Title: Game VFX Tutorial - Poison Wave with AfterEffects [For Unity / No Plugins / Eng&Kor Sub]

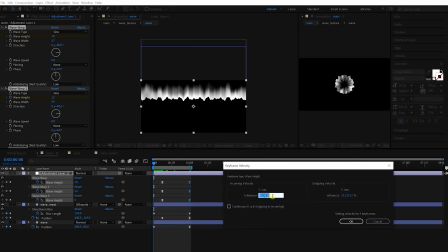Right-click on the last keyframes and open up the keyframe velocity window and increase the influence value. Do the same thing for the position keyframes. I think the blur needs some touch as well.
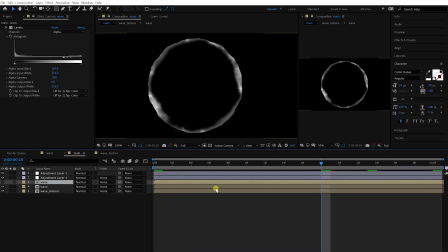In terms of the movement, it's better now. Let's see how the wave looks. I think the masked area is too broad and bold. Let's adjust it by moving the position keyframe in the mask layer.
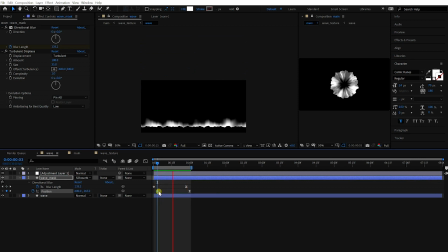Okay, it's better. And we should animate the opacity or wave layer as well to make it disappear more naturally. We can animate the turbulent displace effect to make it look more irregular.
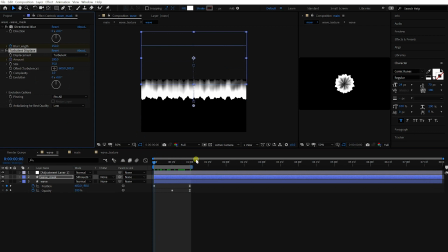Put 100 into the amount at the beginning and 200 at the end.
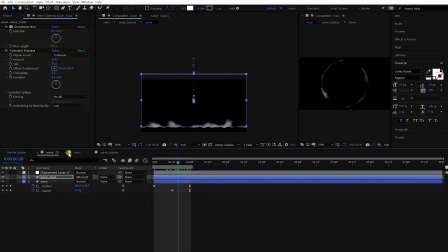Okay, we are almost done. Go to the main comp and check the wave.
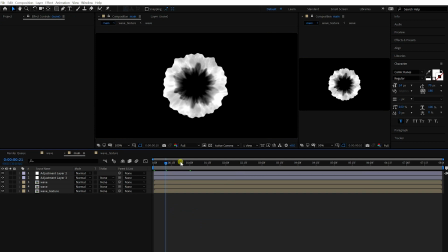Okay, very nice. Let's change the duration of this composition. Move your indicator a second later.
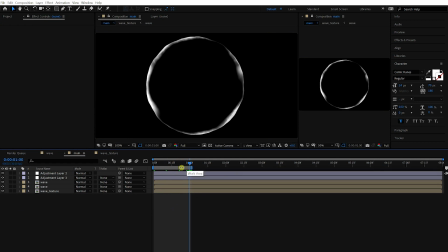Press N to change the work area. Right-click on the bar and choose Trim Comp to Work Area.
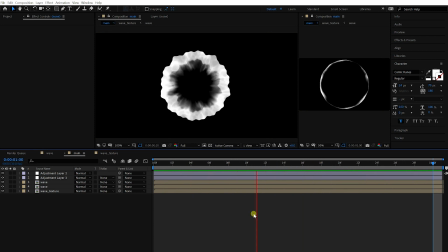Okay. Let's do the last polishing.
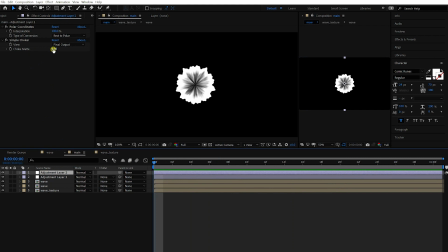Add the simple choker to the adjustment layer. We are going to animate this value as well. Put the big value to make it look strong and firm at the beginning. And put small value to make it look soft at the end.
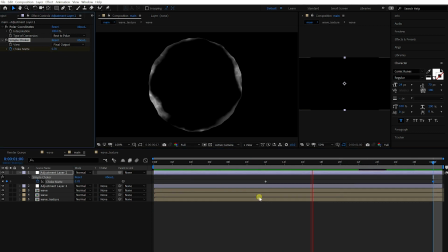Like this. For the last touch, I'm gonna use a CC vector blur and the turbulent displace.
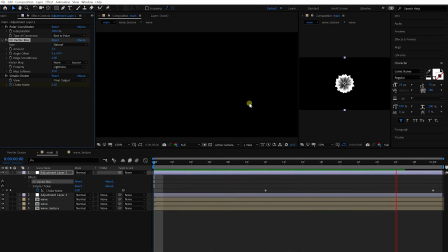Just enhance its look a bit nicer.
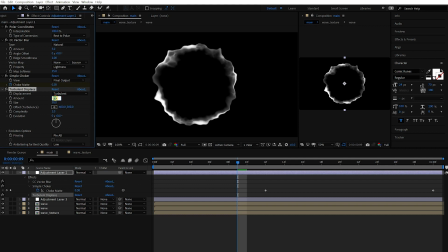Add a turbulent displace and animate the amount and the evolution.
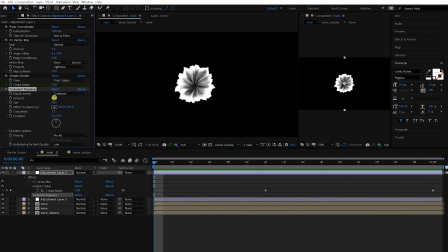Okay, well done. Yeah, we made the poisonous wave.
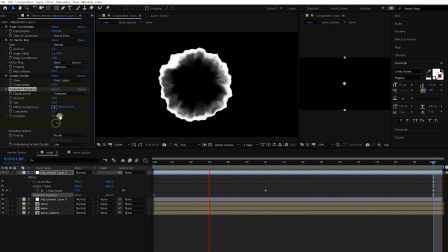But the size of composition is too big now, so I'm going to show you how to render it in a small size.
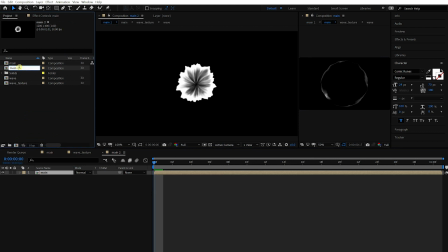Make a new comp with the main comp, and change its name to something like main underbar render. Press Ctrl+K to open up the composition setting window.
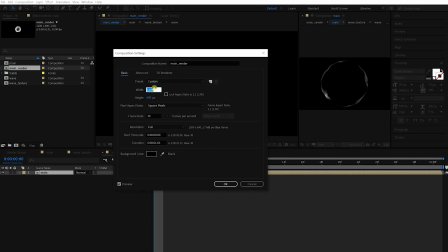Change its size to, let's say, 256 by 256.
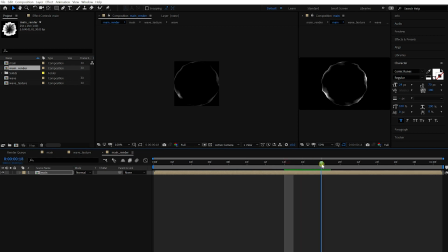Okay then, you can get the squared sequence resources from this comp. For me, I reduced the size of Atlas one more time, so the final size is 512 by 512 for 16 frames of sequences. Okay, this is the end of the video. If you found it helpful, don't forget to like this video and subscribe to my channel.
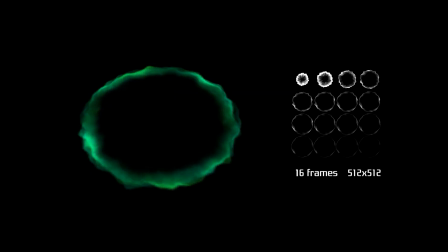Okay then, have a nice day and see you next time. Bye!